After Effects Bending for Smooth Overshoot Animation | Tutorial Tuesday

Which kind of effect did you learn at some point and didn't really expect to use just to come around and use it every now and then? I think for me for example that would be CC Bandit. Maybe I should do another video about that one as well. Well said and done. What is up guys it's Arnek and welcome to this week's video. Especially when working on animated explainer videos you will find yourself to add more style and interest to your animations. One way to do that is by implementing animation principles. Now I know I already mentioned often times that I want to make a dedicated video about it and I still do and yet this is not it. But CC Bandit is a great way to add overshoot to certain animation types. So without any further ado let's get started.
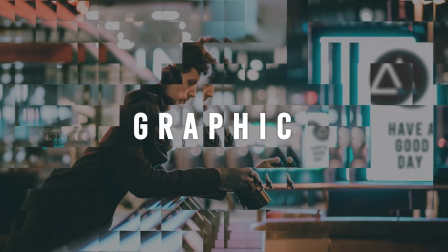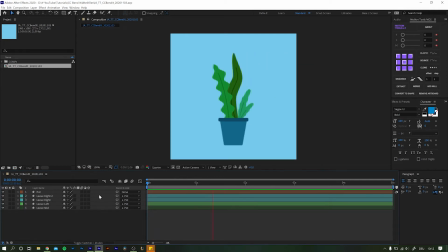Let's say you want something to slide into frame but if we're being honest here this looks super boring and not realistic at all i mean would plants behave like this in real life hell no so let's add some secondary
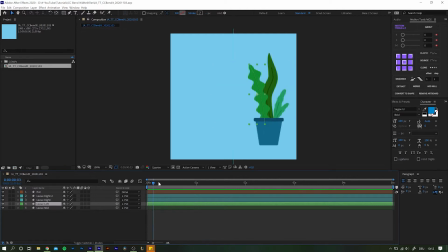action to the leaves our primary action is the slight movement and then we're gonna add some rotation to the leaves only before you do though remember to change the anchor point position to the bottom end otherwise the leaves will rotate around the center or wherever the anchor point is which
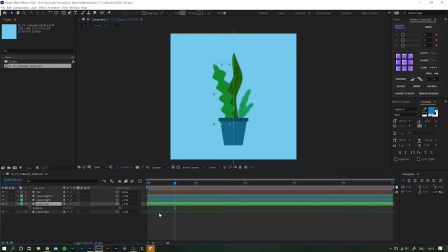we obviously do not want to happen there are plenty of ways to set a new anchor point one way is to call up the anchor point property by hitting a on your keyboard but if you change these values you will move the
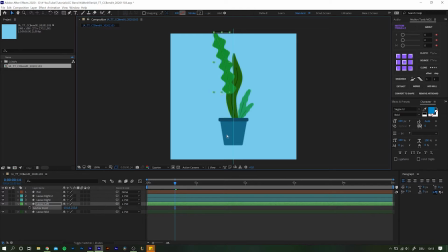object at the same time and then you need to reposition it while this method does have its perks it is not optimal for our case right now a far better way in my opinion is to hit the keyboard shortcut Y which activates the pen behind or anchor point tool.
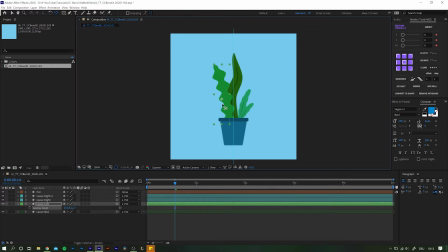Now simply move your cursor to the current anchor point position, click and hold it and drag the anchor point to wherever you want to place it. While dragging you can also hold down ctrl or command to make the markers snap to set spots.
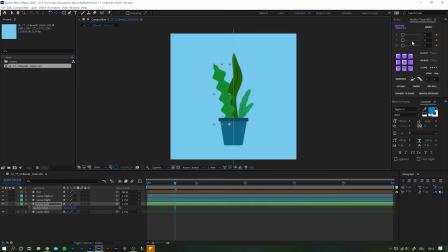Another way is to use plugins like for example the motion tools from Motion Design School. which I can highly recommend, but there are plenty of other plugins like this one out there as well. With the layer selected, you can just click anywhere on the grid elements to snap the anchor point to the corresponding position.
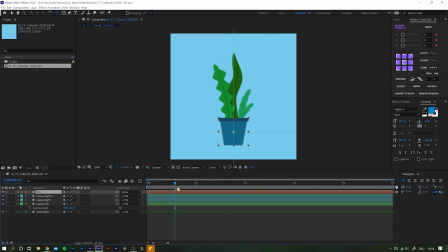The best thing is that position keyframes are automatically updated to the new anchor point, as you can see with a pot for example. With the anchor point stuck to the bottom of each plant leaf, let's finally add rotation. by having the leaves rotate a little further at the end of the movement we are adding an animation
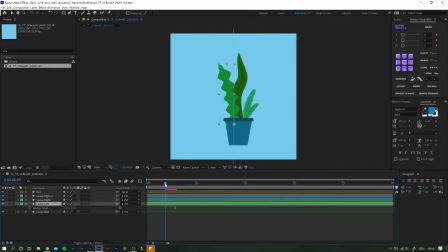principle called overshoot in reality non-static elements like
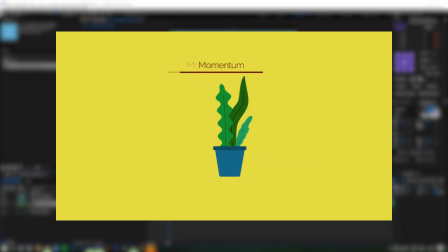for example the plant leaves will try to keep the momentum they have built up when their initial movement stops they will overshoot their final position and swing back and forth until the kinetic energy is used up and they come to rest again having the anchor point attached to the bottom is important here because
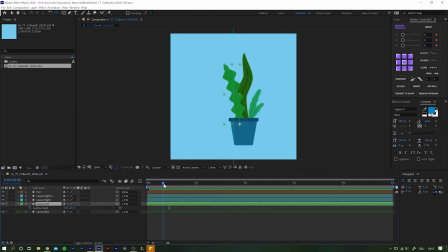that is the only fixed connection they have place the time cursor somewhere close to where the pot is about to stop moving and add a first keyframe which should be directed to the opposite side of the movement so hit r on your keyboard to bring up the rotation
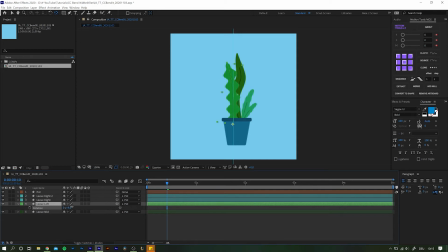property and rotate the leaf over by just a bit something like 5 to 12 degrees usually does the trick Next, move down the timeline a few frames and place another keyframe with slightly lower value into the other direction.
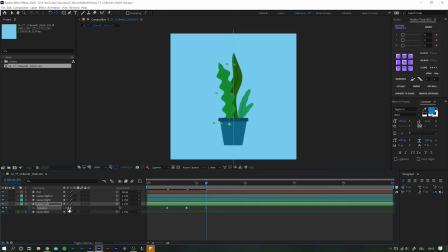Then all that is left to do is to repeat the same process a couple of times until the rotation comes to hold. Now let's replay and see if it looks realistic enough or if we need to adjust a few of the values.